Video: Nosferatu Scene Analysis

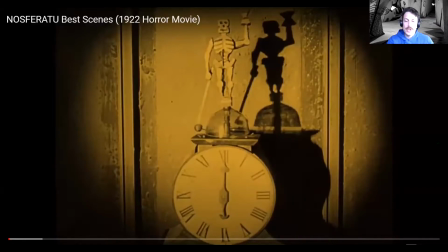0:00 Nosferatu notes. You guys are jotting down anything you see about transitions, shadow, mise-en-scène, all that good stuff. So in this scene, Jonathan Harker has come from England to visit Count Orlok for a business transaction. Orlok is a vampire in the hills of Transylvania.
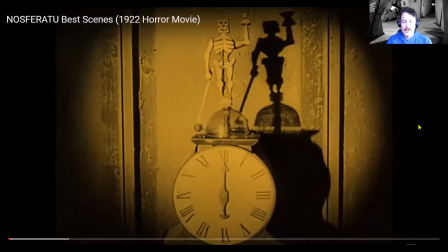0:18 And Orlok appears to be a kind of eccentric man, and then at night he sort of transforms into this vampire. So you'll see use of shadow here. Let's watch some of the best scenes of Nosferatu.
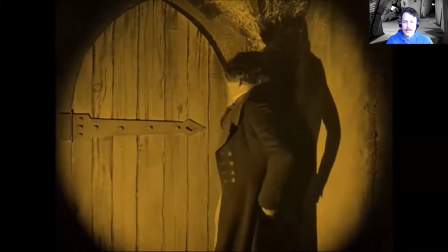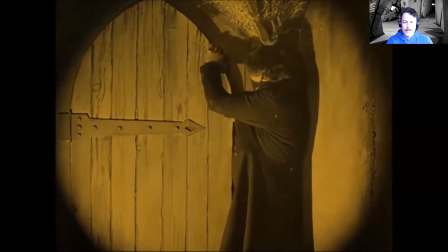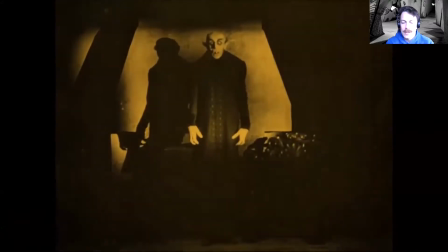0:46 We're getting a long shot here, moving to a medium shot of the vampire himself.
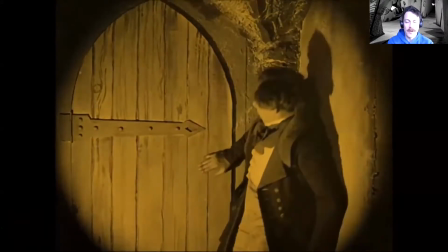0:51 You can see the costumes, the makeup, it's all very intense. So is the acting.
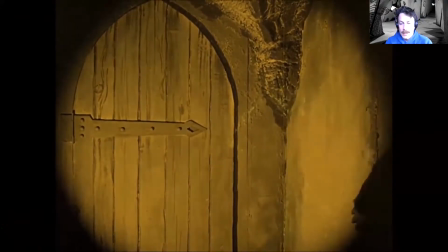0:57 Because there was no words, you had to overact almost.
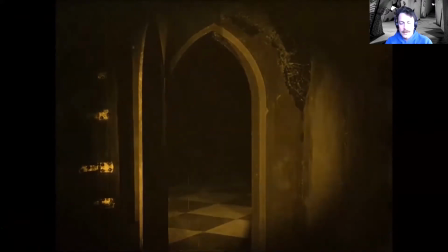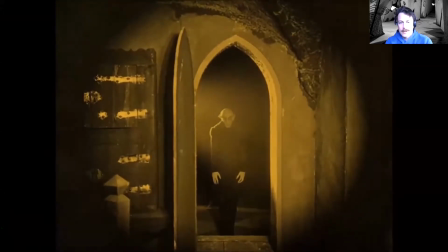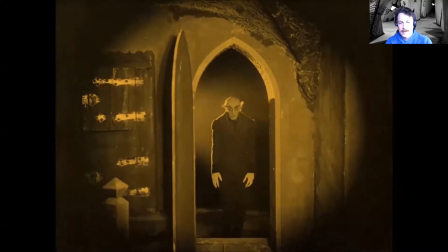The music is sort of building slowly.
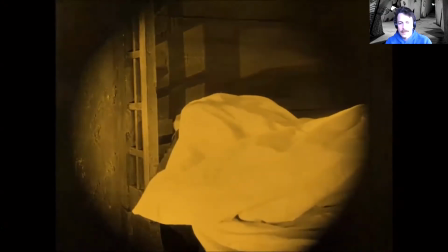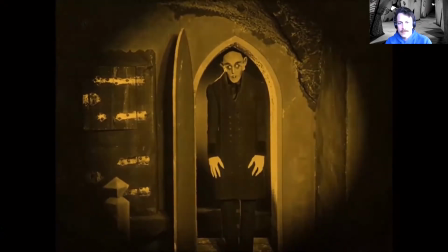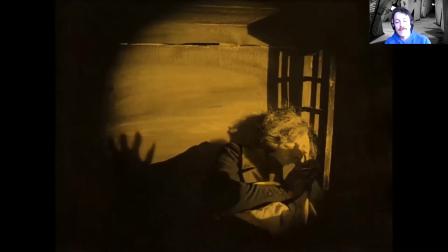1:33 Right, so this is the innovative use of shadow that FW Murnau had.
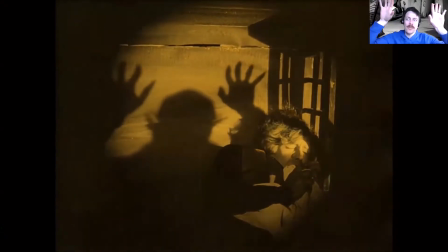1:37 To add tension, he wouldn't actually probably walk up to him like this, but to make the shadow look that way and look creepy,
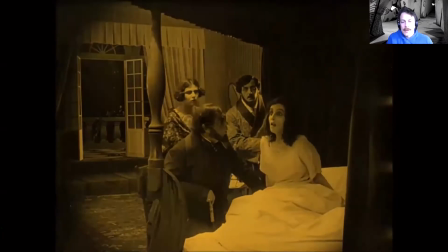1:44 the use of light here is pretty big. So this is Jonathan Harker's
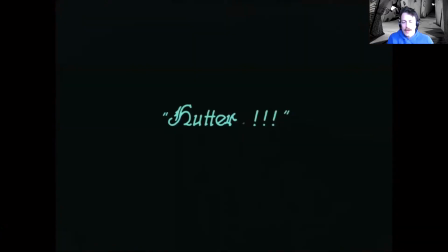1:52 fiance, Mina, who is having like a psychic connection with the Nosferatu vampire and like sending him away, basically.
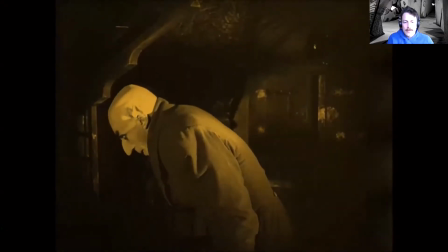2:01 A lot of psychic stuff going on in these German expressionist movies. You get a nice view there of the side profile of Nosferatu, the makeup.
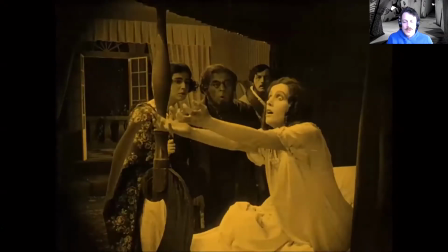2:12 Strange looking man.
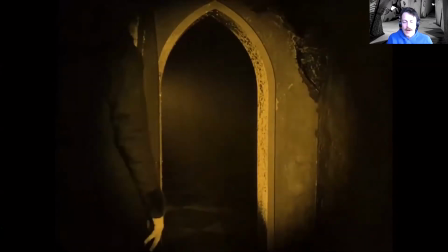2:17 Sort of kind of calling Nosferatu away.
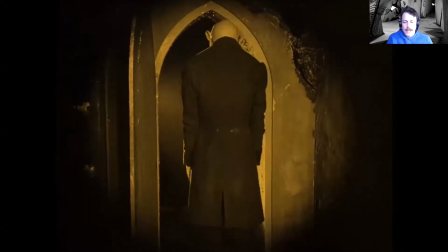2:22 Kind of awkwardly leaves here.
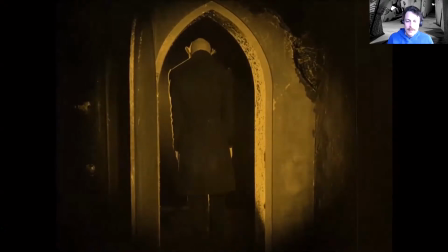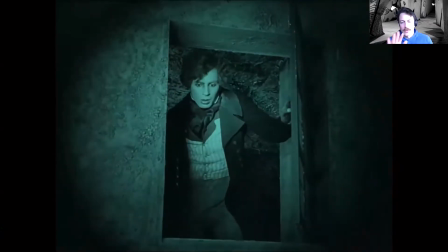2:35 We have a practical effect here of like a robotic door. This is also a sped up effect.
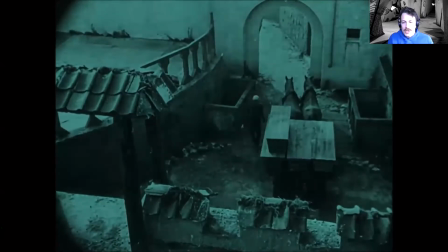2:41 So this is Nosferatu, Count Orlok. He's trying to get to England to get to Jonathan Harker's wife, Mina.
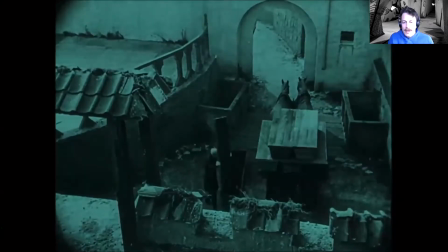2:47 So he stows himself away in a coffin. It's time lapse, it's called, and there's also some use of stop motion here.
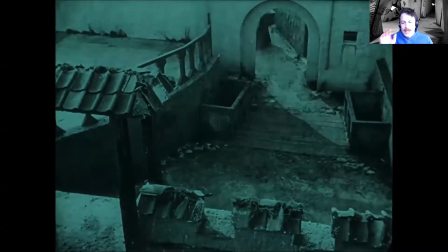2:54 Watch. It makes it look like he's doing that psychically. But this was an innovative technique.
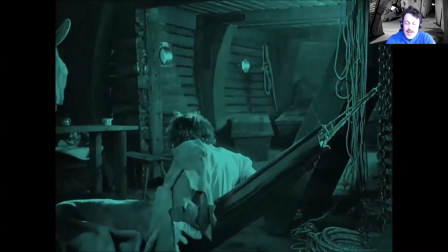3:00 This is the first time a lot of this stuff had ever happened. So this is on the boat over to England, Count Orlok's coffin.
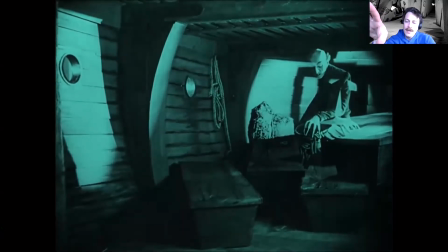3:08 And you can see there's an opacity where the vampire is sitting
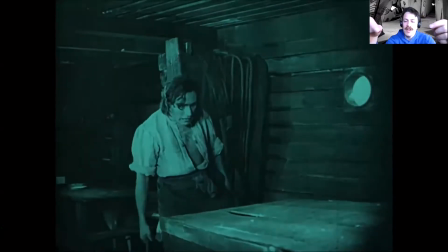3:13 on the table. And they don't have to do that physically. They have to get like a faint version of the film and put that over another version of the film.
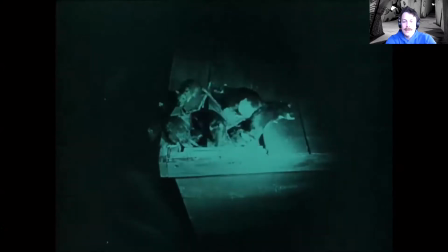3:20 Close up with rats. So Count Orlok can turn himself into a hive of rats.
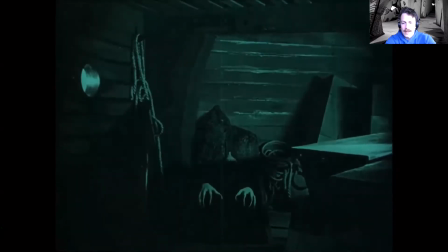3:30 This is a classic bit here.
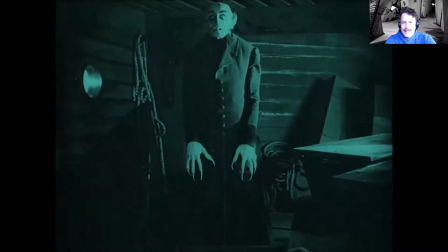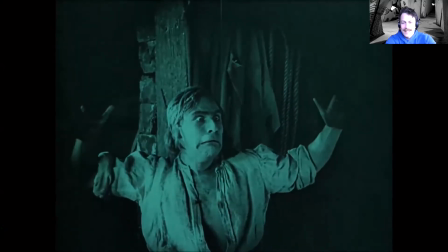3:38 Great acting here. I like these movies because everything's kind of over the top.
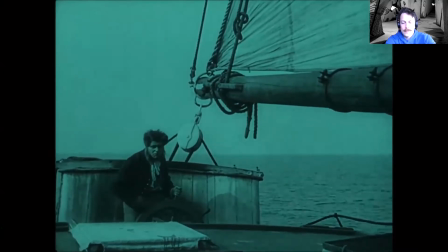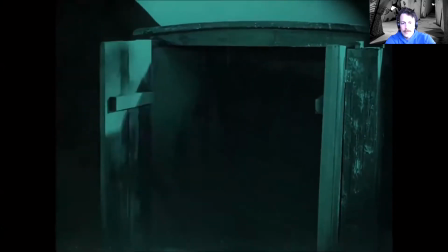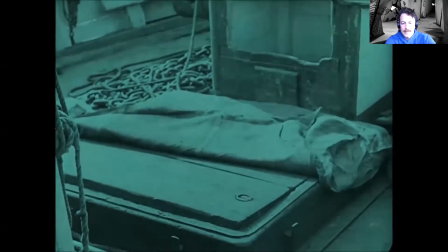3:55 Yeah, there's some stop motion, we call this.
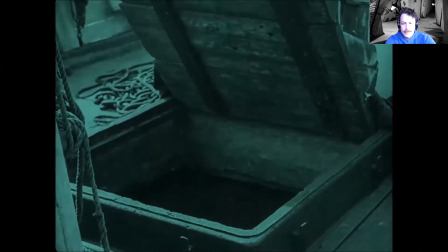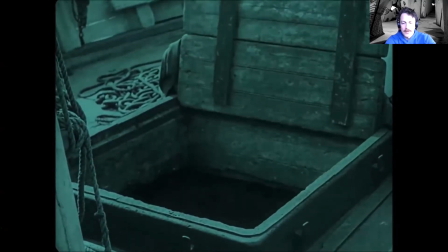4:04 The music's sort of building to Count Orlok's appearance here.